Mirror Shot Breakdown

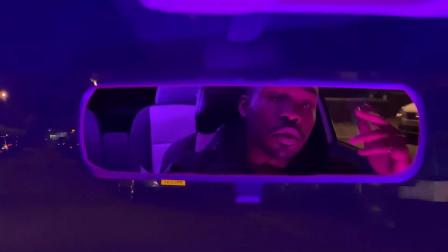(0:08)
so this shot in particular kind of needs breaking down in this format to really communicate the process clearly so let's start with the inspiration first
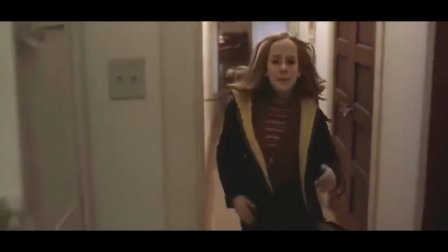(0:15)
from this scene in contact the use of the mirror to reveal information in a seamless fashion is what i was setting out to achieve the shot does differ
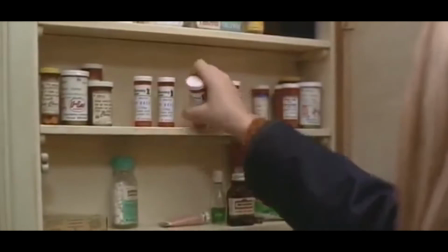(0:23)
from mine though in the way that mine follows the reflection to reveal a new angle rather than being fixed to reveal new information.
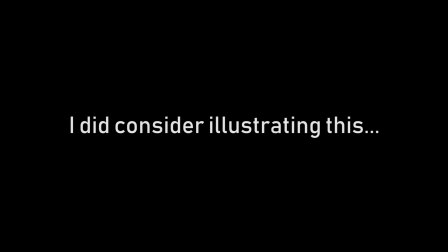(0:31)
If the camera was to follow the cupboard door to reveal the girl sitting on the toilet spitting bars then we'd both be achieving the same thing.
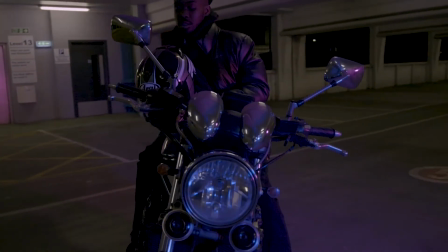(0:37)
The purpose of my shot is to take Tides from being on the bike, literally fading away to then reintroduce him in the car with Swish.
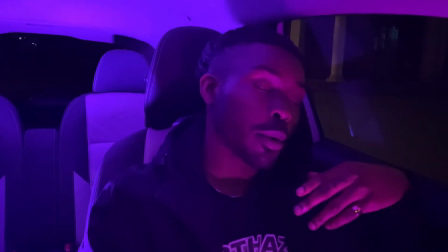(0:44)
A jarring yet seamless transition much like the one from Contact.
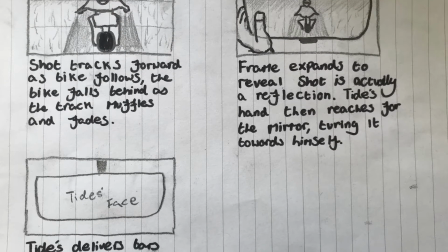(0:47)
So here's the early stages of the development but don't include me thinking of it and explaining it to Sam.
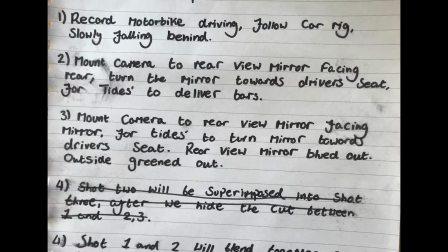(0:53)
Sam and the artist were very keen on the idea, the only concern was whether we'd be able to actually do it.
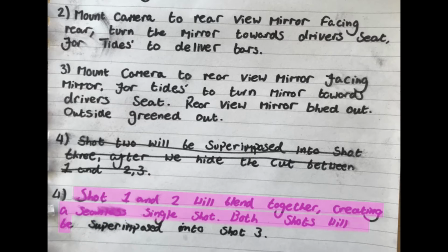(0:58)
So I made notes and as you can see I was planning the edit before we'd shot it, and that's really the nature of this kind of shot.
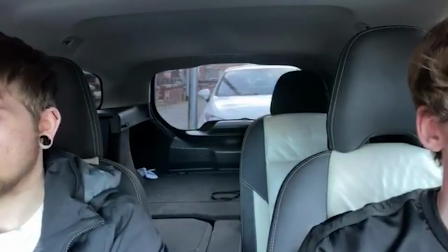(1:04)
If we didn't know how we were going to edit it, there'd be no point in shooting it. We did test shoots, tried different cameras, updated the method appropriately,
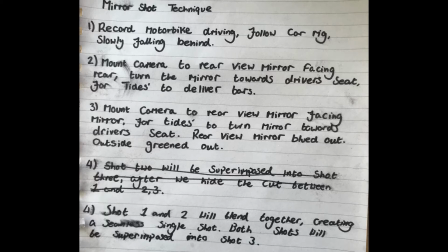(1:11)
but in the end this would probably work as an okay instruction guide for someone who can read my really scruffy handwriting and fill in a few blanks here and there.
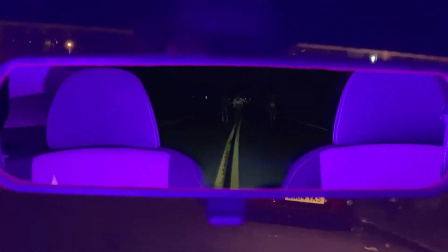(1:19)
Whilst this outcome isn't what I'd imagined, it does serve as a successful test shoot,
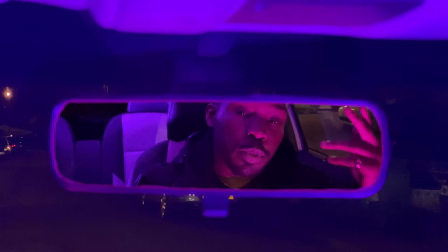(1:23)
which luckily features good very usable footage of our talent but let's talk about
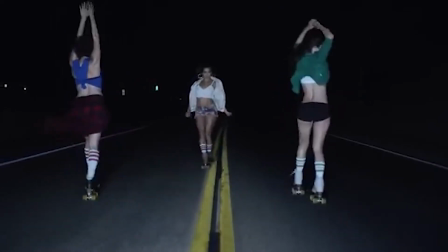(1:28)
the aspects it's lacking so first of all this isn't our footage this is the music video for gold by chet faker this has been a
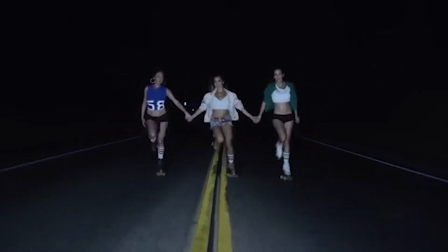(1:36)
great placeholder actually it's shot exactly how i'd envisioned its lighting is appropriate the motion is pretty much perfect
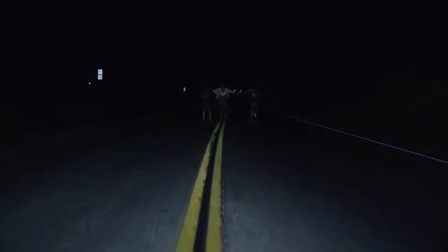(1:44)
it mimics the bikes dropping into the background which we planned all around does the job it but obviously we can't be uploading that to youtube anytime soon.
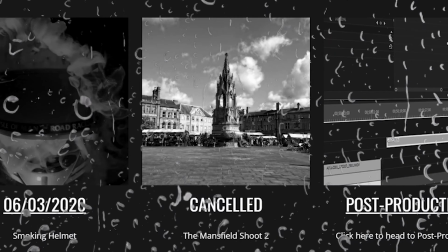(1:52)
What we had planned was a very simple shot, during our cancelled trip to Mansfield we'd planned on getting more coverage of the bike and this shot was on the list.
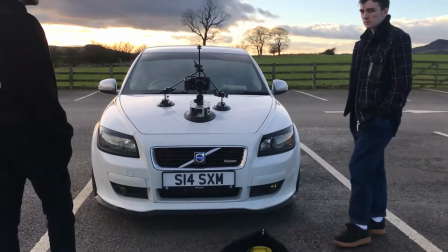(1:59)
We were going to use the car rig which we've used in previous productions. Now moving along this is where more problems start to arise.
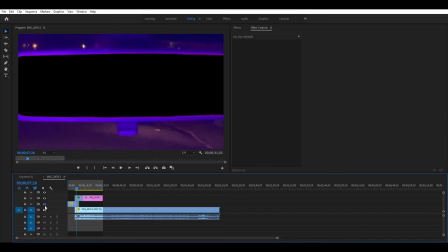(2:05)
Right now all three shots are composited together, I'll isolate them now, this is the top layer which is the shot of the mirror and I guess the frame of the shot. Now it looks bad, like the shot of tides this was shot on the iPhone 11 as we just thought we'd grab a few takes whilst we had tags with us.
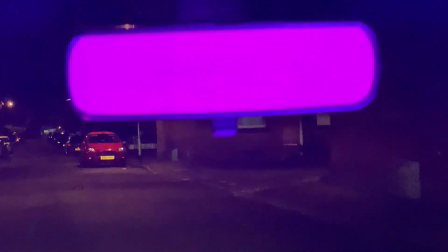(2:21)
It has worked as a placeholder in the meantime but it's not a nice shot.
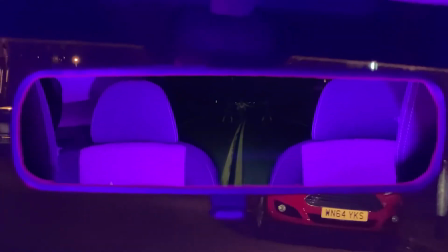(2:24)
Firstly it's got this crazy digital zoom going on which is really evident when you look at all the pixelization all over the place.
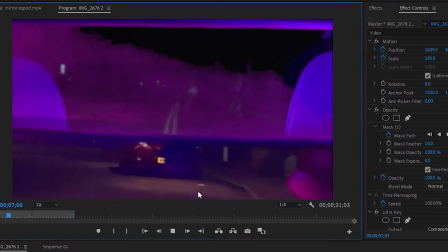(2:31)
It's been scaled up 2.4 times. It's very shaky and could be smoother on the tracking pan with more emphasis on the shift being portrayed outside.
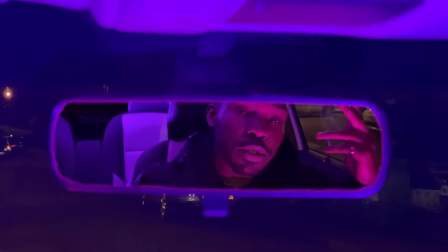(2:40)
You can barely tell the camera's moving really. So let's have a look at what's going on under the hood. As you can see a lot of keyframing.
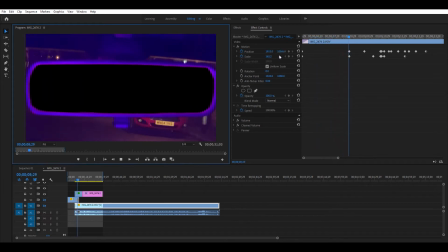(2:46)
I'll just scrub along now so you can see how drastic some of the changing is. This is down to the shakiness of the shot, I was just in the back of the car driving around Hyde Park with its potholes, speed bumps every two seconds, so I'm just trying to keep as central as possible,
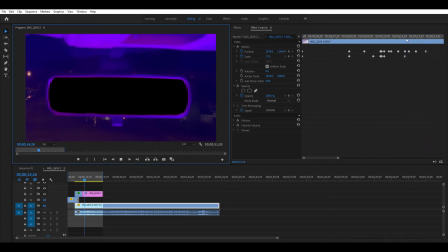(2:59)
which the massive cropping made possible, but the only way to really fix this shot is to reshoot it, this isn't how we wanted to shoot it, but I'm glad we did, it's only made our path forward clearer.
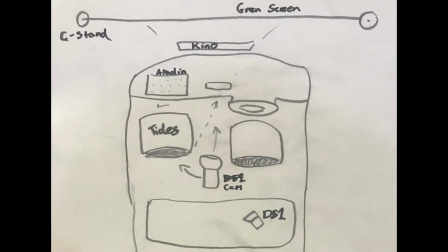(3:09)
We planned on shooting this in a stationary vehicle with a green screen in front of the car for the road effect, and then with a DJI Ronin, and a zoom lens so we can get the motion actually on set rather than in post.
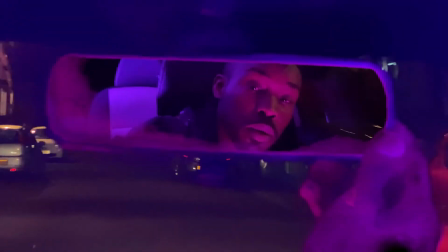(3:21)
I think we'll end up using the Sony a7 for this. Just moving ahead a bit you can see this shot pauses here.
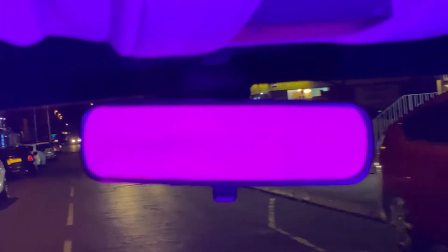(3:26)
I guess we were pretty tired at this point because we just kept repeating the action without actually letting the shot play out for the other shot.
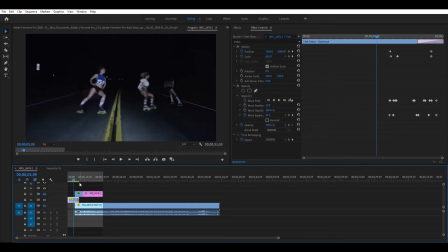(3:34)
The next shot is the would-be bike shot. It does its job, it fades away allowing the next shot to occur. The way this shot is incorporated into the final shot was by throwing post-it notes on the mirror then just superimposing
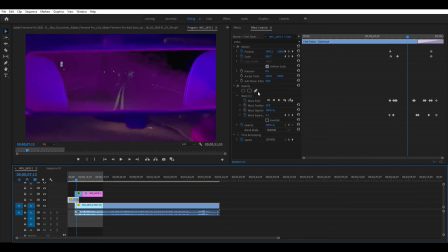(3:47)
it into the mirror with masking around the headrests then just some scaling to match the rest of the final shot's motion.
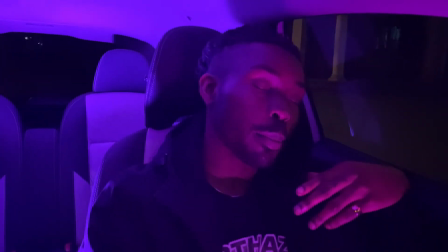(3:54)
The bottom layer of this project is the shot of Tide delivering his verse the way we recorded this was really simple and effective.
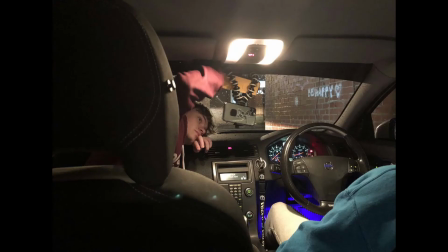(4:00)
We'd experimented with gorilla pods and a gopro but it just wasn't stable enough. We'd also noted the quality on the gopro was less than stellar.